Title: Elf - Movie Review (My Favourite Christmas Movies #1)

Hey everybody, and thanks for clicking on this video and checking out my channel. Merry Christmas to all of you out there. I've been away for a little while, and the biggest reason why I haven't really been posting too much on this channel is because of this right here. Yep, I got married. So as you can imagine, life has been pretty busy. Getting married, planning a wedding, moving to a new place. It's taken up a lot of my time, but I'm back now just in time for my favorite time of the year. Christmas. I love Christmas. I love the snow. I love the Christmas cookies. I love the feeling of the season around town. And of course, I love Christmas movies.
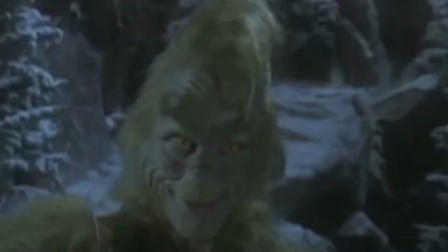[0:36]
There is no better feeling in the world than grabbing a nice hot cup of cocoa, snuggling up in a blanket, and watching a good old Christmas flick.
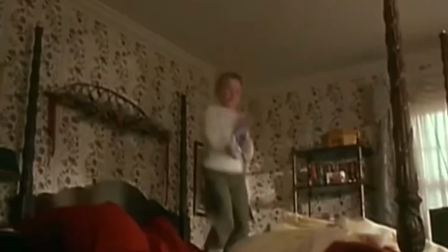[0:43]
So for this December, I thought for the next 4 weeks leading up to Christmas, I will talk about my favorite Christmas movies that I watch every year. They've been a staple of my household since I can even remember. So if you'd like to sit back and talk about some Christmas movies with me this December, ho ho, hold your cup of hot cocoa, grab a warm blanket, and let's start talking about some Christmas movies. And today we're kicking it off with one of my favorites, Elf.
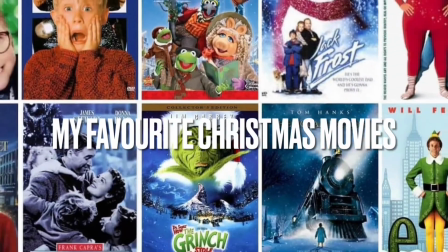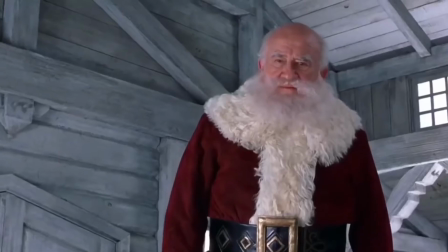[1:13]
So Elf was released in 2003, it was written by David Barenboim, directed by Jon Favreau,
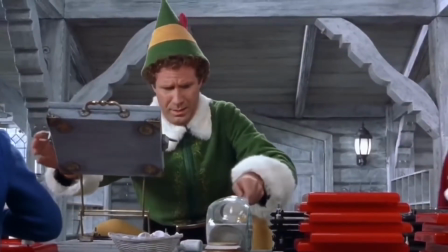[1:19]
and stars Will Ferrell as Buddy the Elf, a human raised at the North Pole, brought up to believe that he is one of Santa's elves.
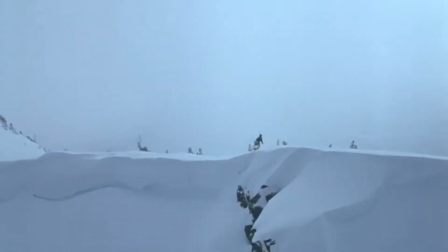[1:25]
But when Buddy learns his biological father lives in New York City and is on the naughty list,
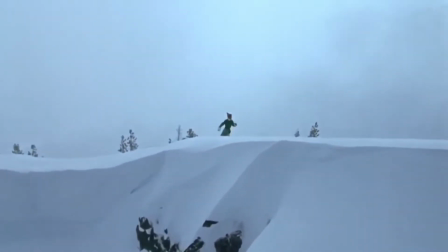[1:30]
Buddy sets out on a trip to the Big Apple to meet his dad and spread some Christmas cheer for all to hear. Elf is probably the Christmas movie that I watched the most around my house when I was growing up, and still to this day. My family loves Elf. We not only just quote it around the holiday season, we quote it year round. Bye, buddy. Hope you find your dad. There were just so many great moments and quotable lines in this movie, and they will forever be ingrained into my memory.
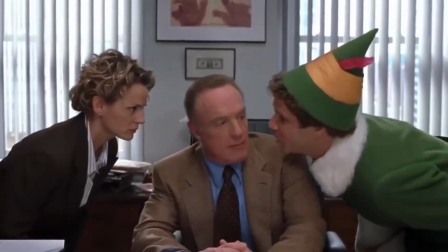[1:54] Bye, buddy. Hope you find your dad. I like to whisper, too. Tomorrow morning, 10 a.m., Santa's coming to town. Santa! Oh, my God! Buddy the Elf, what's your favorite color?
The thing that I always say about Elf is that if you want to know what Will Ferrell is all about, watch Elf. Because Will Ferrell is known for playing those kind of childish characters that are grown men, or like grown men with childlike attributes. But in Elf, Will Ferrell is dialed up to 11, and it totally works for the character of Buddy the Elf. Buddy the Elf is one of the most likable, positive characters I've ever witnessed in film. The overload of positivity, excitement, and joy that Will Ferrell brings to the role of Buddy the Elf is unmatched in any other performance that I can think about. My face would hurt so much if I had to smile for as long and as much as Will Ferrell does as Buddy the Elf.
I just like to smile. Smiling's my favorite.
One of the reasons that Elf works as well as it does and is as enjoyable as it is all due to Will Ferrell.
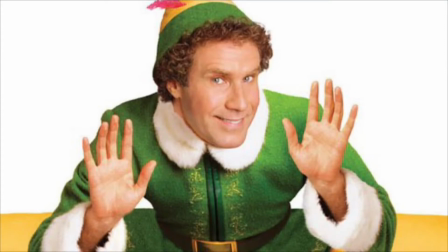[2:50]
Because Will Ferrell in this movie is perfection. He is perfect as this character. I love the opening scenes in the North Pole when we see him amongst the elves.
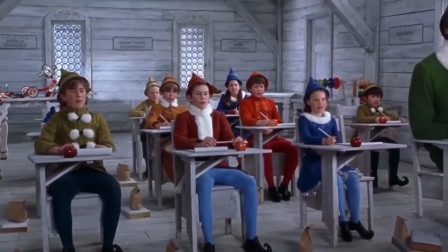[2:59]
And I love the way that Jon Favreau shot Will Ferrell with the other elves to make him look so much bigger than them.
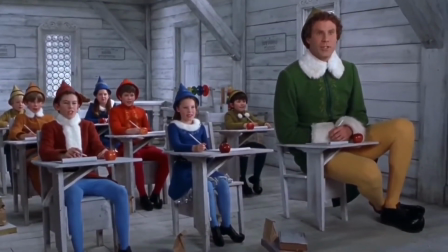[3:05]
It's similar to a trick they use in Lord of the Rings with the hobbits, but in Elf, I just see it so much more comedically than I do with Lord of the Rings. I just think it's really funny,
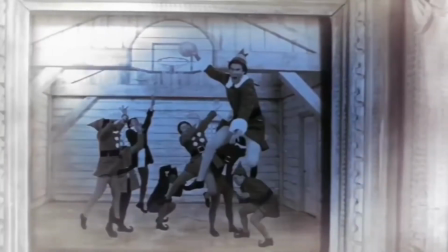[3:13]
especially when you start going through the montage of all the things he did, like when he was in high school and he was on the basketball team.
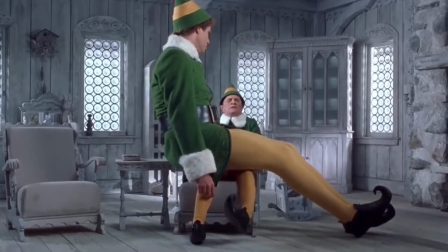[3:18]
There's some really good gags at the beginning of this movie utilizing Will Ferrell's height and making some really great jokes out of it.
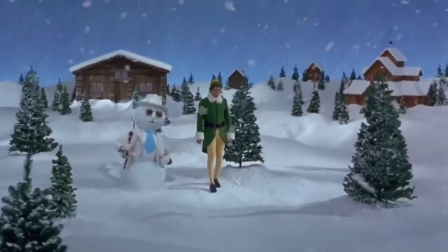[3:24]
And I've always loved the little detail when they add the snowman from the Rudolph TV special in there as a cameo when he talks to Buddy the Elf. It's just such a little thing, but it's such a smart and brilliant idea. I always love seeing it in this movie. What I love most about Elf is that it's the perfect movie to get me in the Christmas spirit, because essentially that's what this movie is all about.
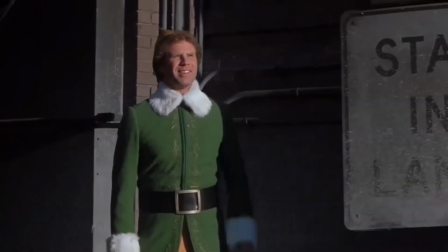[3:45]
Elf is very much a fish out of water story. Watching Elf arrive to New York and he doesn't understand basic human interactions, I just think is so funny.
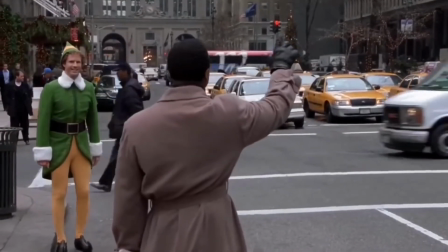[3:53]
And the way that Will Ferrell plays it up to the extent that he does, I just think makes it even funnier.
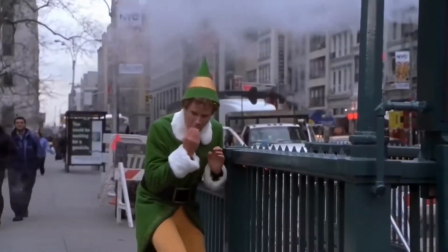[3:58]
And he adds so much more comedy elements that is a pretty basic trope in movies, the fish out of water story, but the way that Will Ferrell plays it as Buddy, I just think makes it that much better.